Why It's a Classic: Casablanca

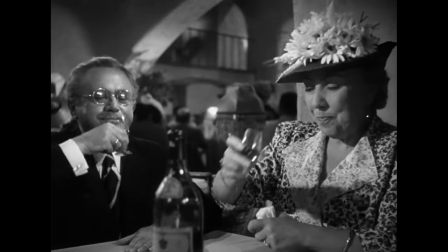[4:11] Well, I stagger that I are speaking nothing but English now.
Then its opposite happens immediately.
Liebsen, Sweden's heart.
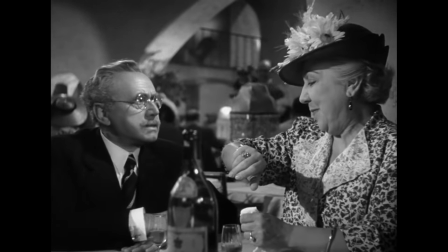[4:19] What watch? Ten watts. Such much?
It's simple, but it never fails to get a chuckle.
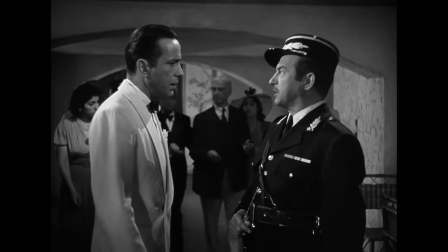[4:26] I'm shocked, shocked to find that gambling is going on in here. You're winning, sir.
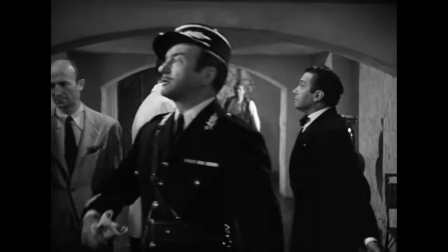[4:31] Oh, thank you very much. Everybody out at once.
Let's talk about Rick.
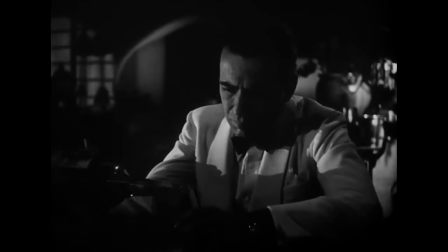[4:34]
It's widely known he has the best character arc of all time, But what makes it so successful is that he doesn't really change as a person.
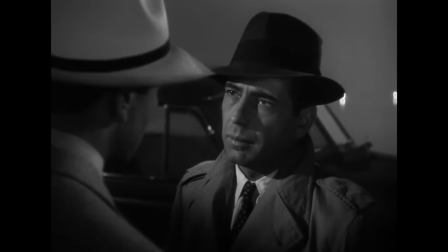[4:42]
He simply holds true to his real self and stops pretending he doesn't care.
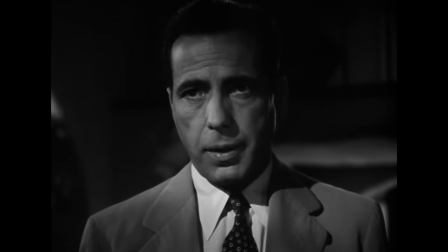[4:46]
The script makes you ready for this fact by having both Renault and Laszlo hint at it.
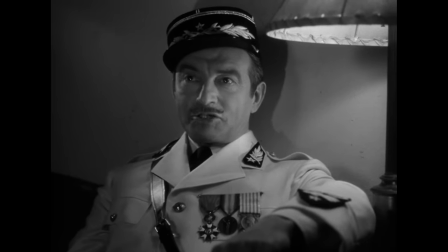[4:51] Because my dear Ricky, I suspect that under that cynical shell, you're at heart a sentimentalist.
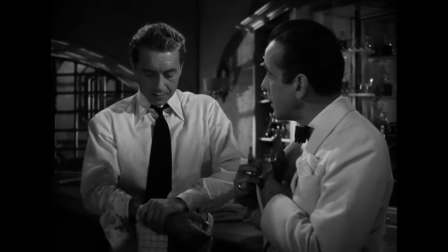[4:56] You know how you sound, Mr. Blaine? Like a man was trying to convince himself of something he doesn't believe in his heart.
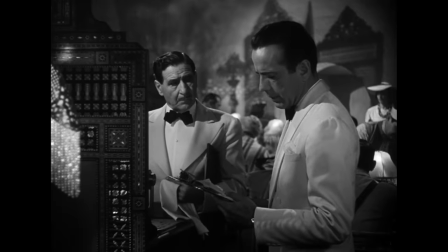[5:02]
And we witness Rick adapting his behavior so slowly that by the time the ending comes, The arc seemed inevitable.
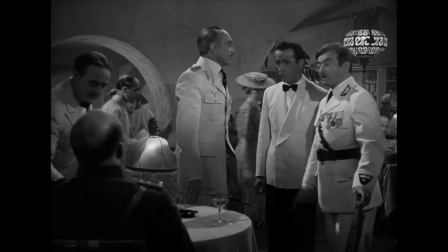[5:09]
When we meet Rick, he doesn't drink with customers, he takes no sides. He doesn't like people winning at his casino, too much at least.
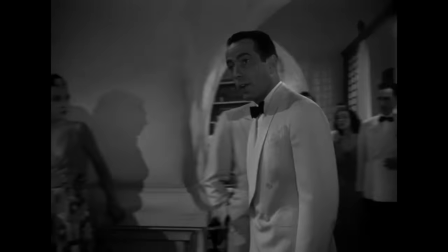[5:16]
And he'll stick his neck out for nobody.
I stick my neck out for nobody.
In the same sequence, he's already drinking with customers.
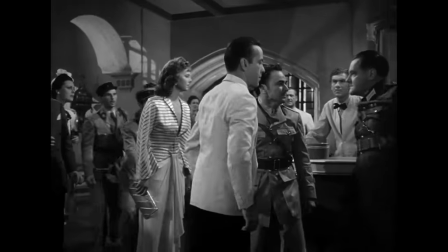[5:23] The president is being broken.
Later on, he stops a fight between a German and a Frenchman.
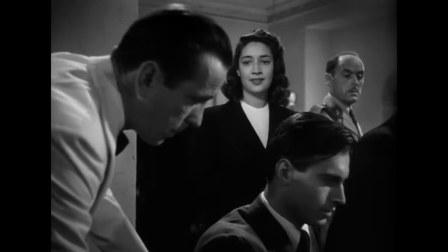[5:28]
Understandable for now. He lets the Bulgarian win big at roulette. He allows Laszlo to play La Marseillaise.
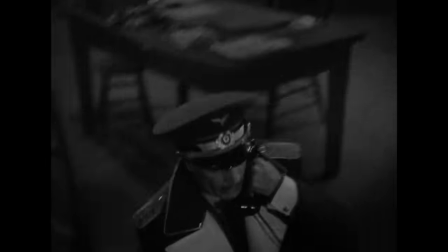[5:33]
He risks his life for Laszlo and Ilsa. and he kills Strasser. A gradual escalation.
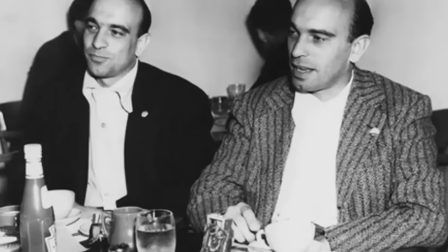[5:39] Another president, Garth. This has been a very interesting evening.
Let's give credit to the Epstein brothers for their deliciously wisecracking dialogue.
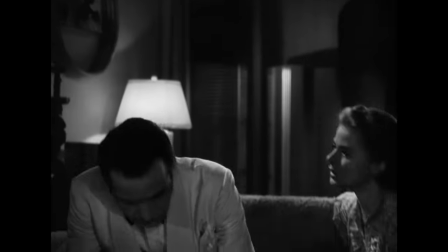[5:47] My eyes really brown.
The story could have easily delved into mush if its use of words hadn't been so clever.
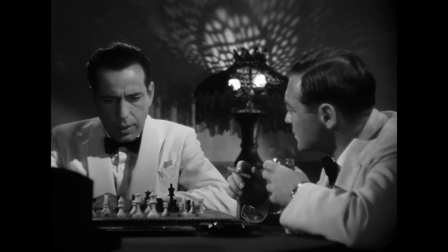[5:53] You despise me, don't you? Now if I gave you any thought, I probably would.
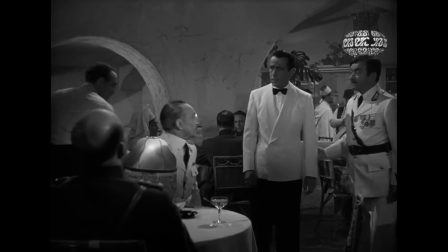[5:57]
And Rick lights up every scene by always saying the least expected answer to every question.
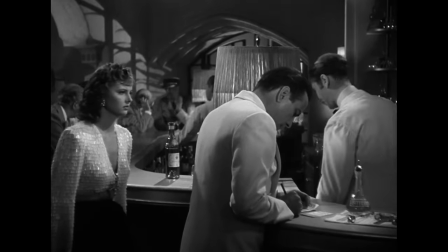[6:02] Where were you last night? Not so long ago, I don't remember. What is your nationality? I'm a drunkard.
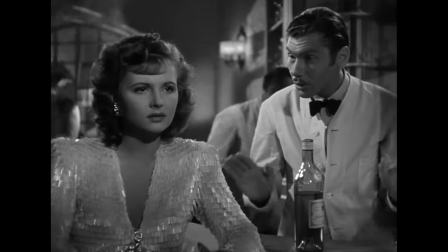[6:08] Will I see you tonight? I never make plans that far ahead.
Do you ever notice how Yvonne's arc is like a miniature version of Rick's?
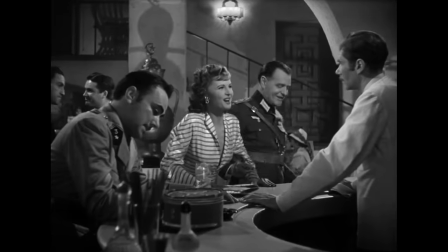[6:14]
Think about it. She starts off broken-hearted, then she collaborates with the enemy, or at best becomes indifferent.
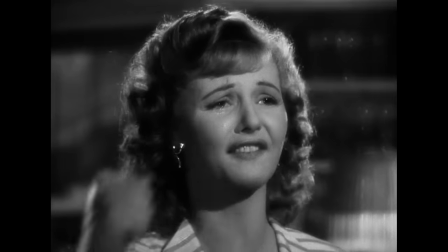[6:20]
Then finally she turns patriotic. Or am I reading too much into it? Let's skip to the film's direction now.
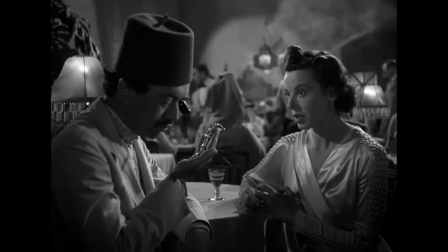[6:26]
I talked about how Rick's Cafe is a busy and bustling location. The writers managed to cram as much drama and activity as they could into the place.
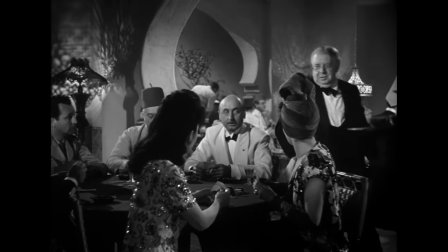[6:34] Perhaps if you told him I ran the second-largest banking house in Amsterdam. The second largest?
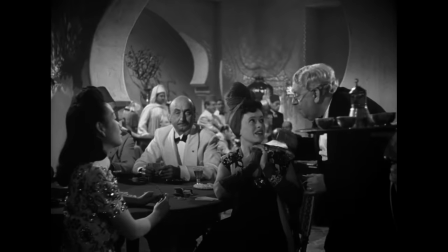[6:39] That wouldn't impress Rick. The leading banker in Amsterdam is now the pastry chef in our kitchen.
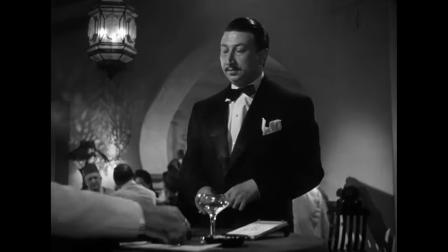[6:44]
But it's director Michael Curtiz who conducts it to make it geographically clear. You always know where every part of the place is located and visually interesting.
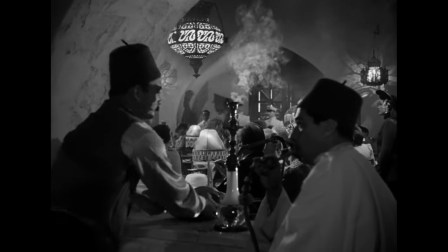[6:52]
There's always something to look at. The camera sometimes leaves a character to search for someone else.
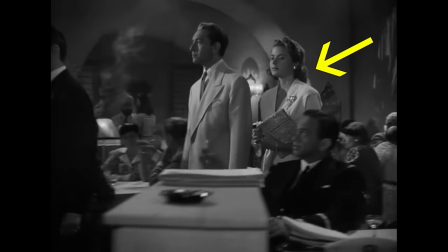[6:58] Waiting, waiting, waiting.
But most of the time it moves by following someone's movement. leading us directly to another character.
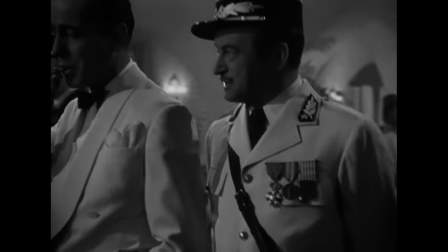[7:06]
It's a way of connecting everyone visually and seamlessly.
Tunisia! Nice!
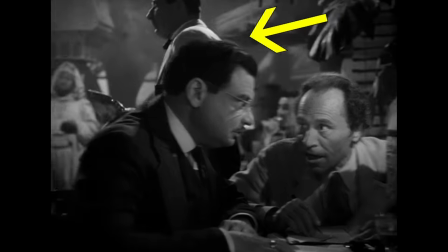[7:11] What have you done to have them?
We see two immigrants talking, then the middle ground waiter leaves to the left and we follow him, catching snippets of more conversation.
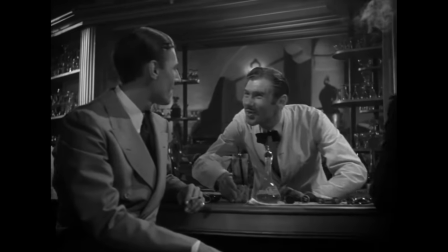[7:19]
The waiter leaves to the left but we stay with the cheery Russian bartender.
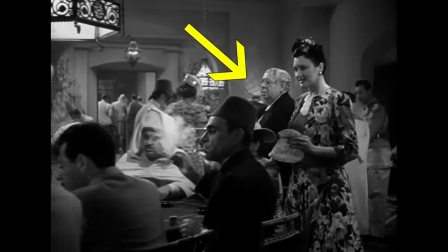[7:23]
As the camera follows Carl here, we are unwittingly mapping out the casino and meeting new characters.
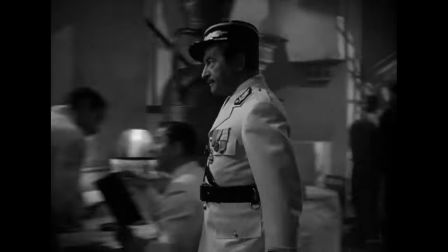[7:29]
Here the camera follows Renault to Carl, then he goes to the left to instruct a guard, who inherits the camera and brings it back to another guard.
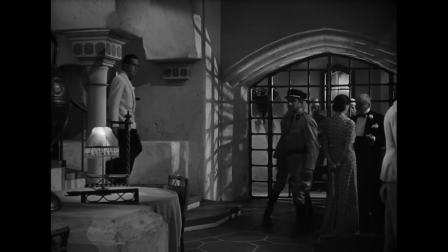[7:38]
Then the camera follows no one, because it's waiting for Rick. Stephen approves.
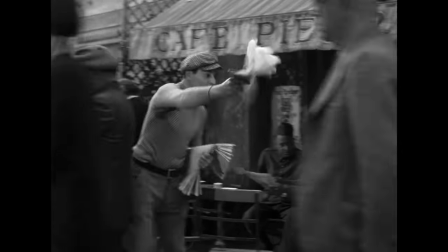[7:43]
Curtis was one of the greatest champions of movement, joining the choreography of where he moves his actors with just a seamless
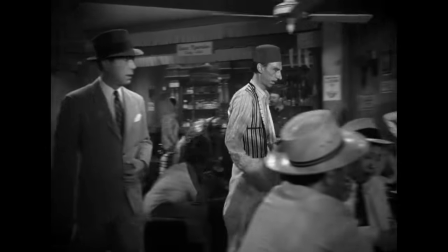[7:51]
choreography of moving camera and the way he would crater dolly almost like a dance,
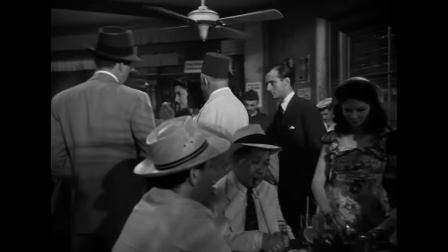[7:56]
while the characters were also moving like a dance. It's a masterclass of how to move characters in camera.
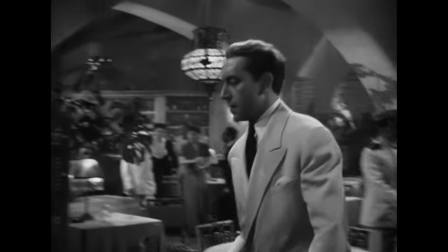[8:02]
Curtiz gives Casablanca a constant pace by frequently beginning shots with movement.
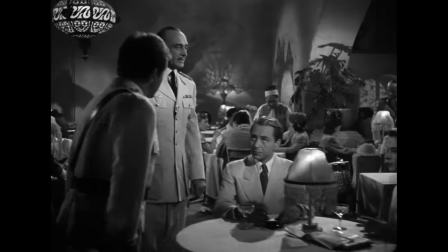[8:07]
Instead of cutting to a static shot of a table and having a character walk to it,
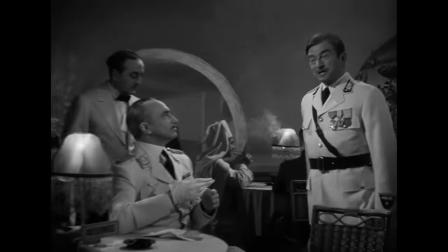[8:12]
he'll cut to the character who's in motion and follow him to the table, even if we only catch the walk for a second.